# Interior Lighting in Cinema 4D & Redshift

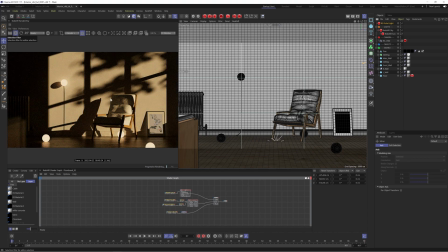[7:47]
nothing's changed which is strange you'd think we'd have more light in our scene well there's a couple things we need to do first of all we need to actually add some exposure to our portal light so at the moment the exposure set to zero so it's not giving us any additional GI balances so let's try to set this to one again nothing is happening so let's
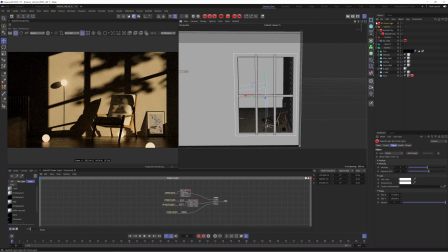[8:06]
dive out of our camera and what we need to do is actually just rotate this round and
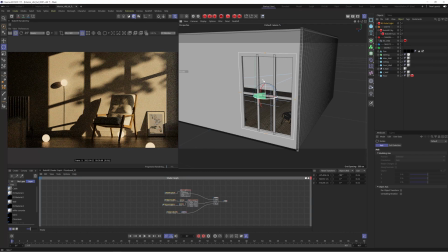[8:12]
make sure our portal light is facing inwards and you can see already we're starting to get some more light come in. If I just disable this and enable it, you can see some light is already kind of trickling into this area here.
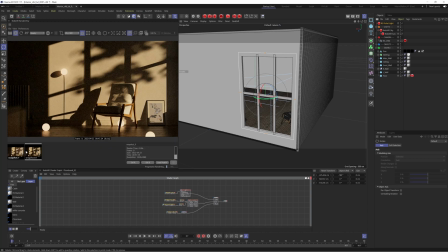[8:27]
If I take a screenshot, you can see the before and after.
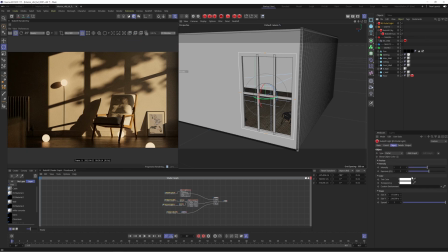[8:31]
So now it's just a case of cranking this portal light up, let's say to an exposure of something like three.
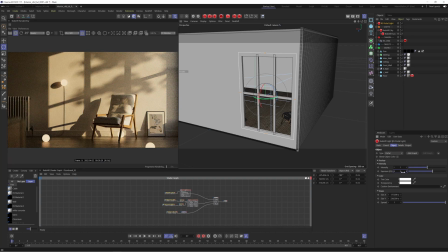[8:37]
And now we have a much lighter feel and it's not going to take ages to render. And actually it's giving us a better result than when we bumped up the GI in the redshift sun. so we can use this to pump
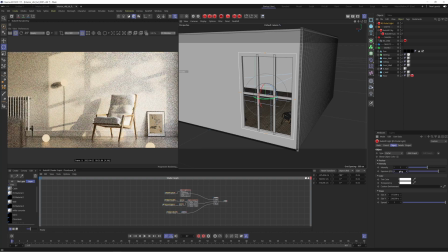[8:49]
in more light so we could pump this up as much as we want if we went for something like six you can see we're getting a much lighter feel this feels like a nice daylight feel with a bit of sun coming in and we've completely changed the mood of the image but
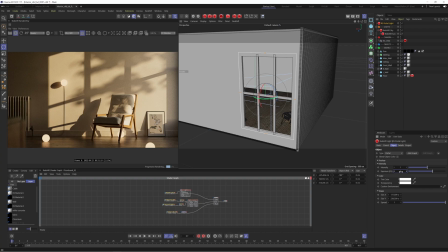[9:02]
what i'm actually going to do is leave the exposure at three and use a different technique to boost the light of the scene and just add those final touches
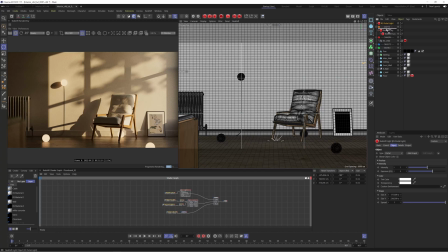[9:08]
so what we're going to do for this is just go back into our camera and we're actually going to use the redshift post effects now i
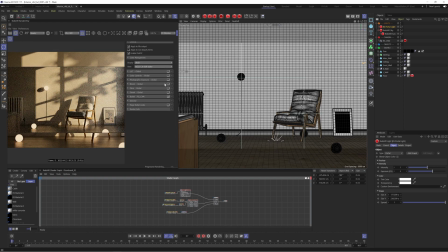[9:15]
already have them set up so I'm just going to open my settings and when I enable this photographic exposure you're going to see kind of the difference it makes. So when I enable this this should boost our scene to how we want it. So let's enable this and you can see already that's lifted it.
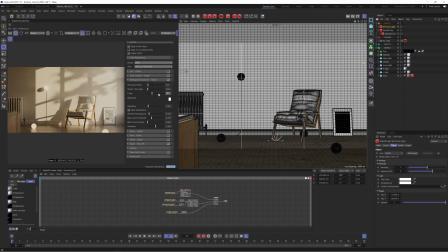[9:30]
Now I have tweaked these settings so I'm actually going to set everything back to the default and then be able to kind of show you guys what I did. So even with the default settings you know it's helping to really kind of boost that lighting and the reason
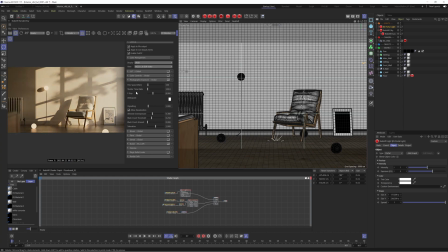[9:47]
for this is because it starts to use f-stops and ISOs and shutter time ratios to affect the lighting. So if you have any kind of knowledge of cameras or photography you'll know that the f-stop affects how much light is let into the sensor of the camera.
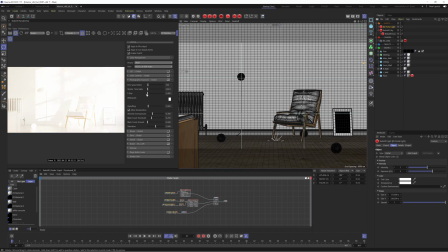[10:03]
So if I adjust this f-stop you'll see I can lighten that scene all the way up until it's completely blown out or on the other hand I can darken this down.
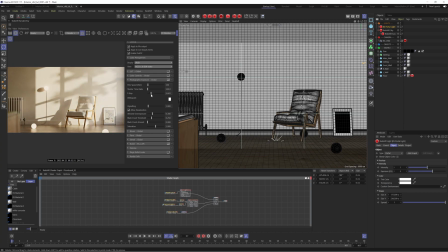[10:11]
So this is a really powerful slider and we can use this to just inject a little bit more light into our scene So I'm gonna go for something like 6.8, which is the setting I already kind of predetermined and you can see if I just disable this and enable this We're getting a much lighter result by default.
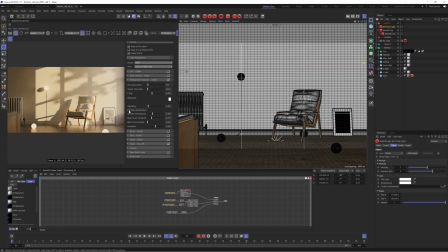[10:29]
It's actually going to desaturate your image So if I just disable that we'll get that original warmth back But I do actually tend to keep this enabled and then I can always bring in more saturation in post-production if I wanted to Or actually I could take the saturation slider and just boost
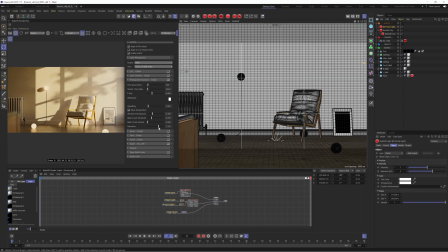[10:43]
this back up So this way you get the color, but it's also kind of like muting it at the same time So it's just not overly saturated And you can just strike a nice balance using this. I'm actually going to leave that at 1 if I can get it There we go
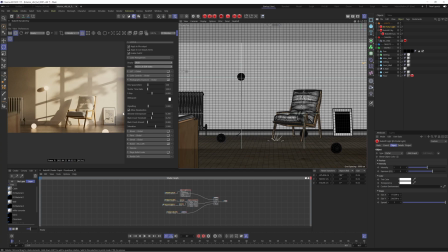[11:00]
And the next thing I like to play with is this allowed overexposure So this is going to clamp any highlights which are blown out and by default. I think it's actually set to 0.2 So, my bad. But you can see as I slide this, it's actually gonna clamp those really bright areas we're seeing here.
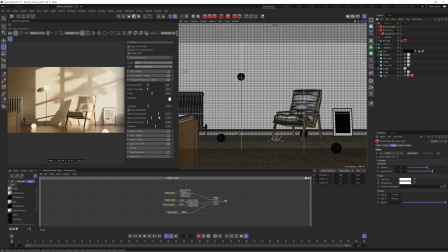[11:17]
And you can just use this to kinda level out your image and just stop anything from getting overexposed. So I'm gonna set this to 0.1, which I think works well for us. And you can see now we're getting much closer to that final result. So now it's just a matter of a few extra redshift post effects to really take this to the next level.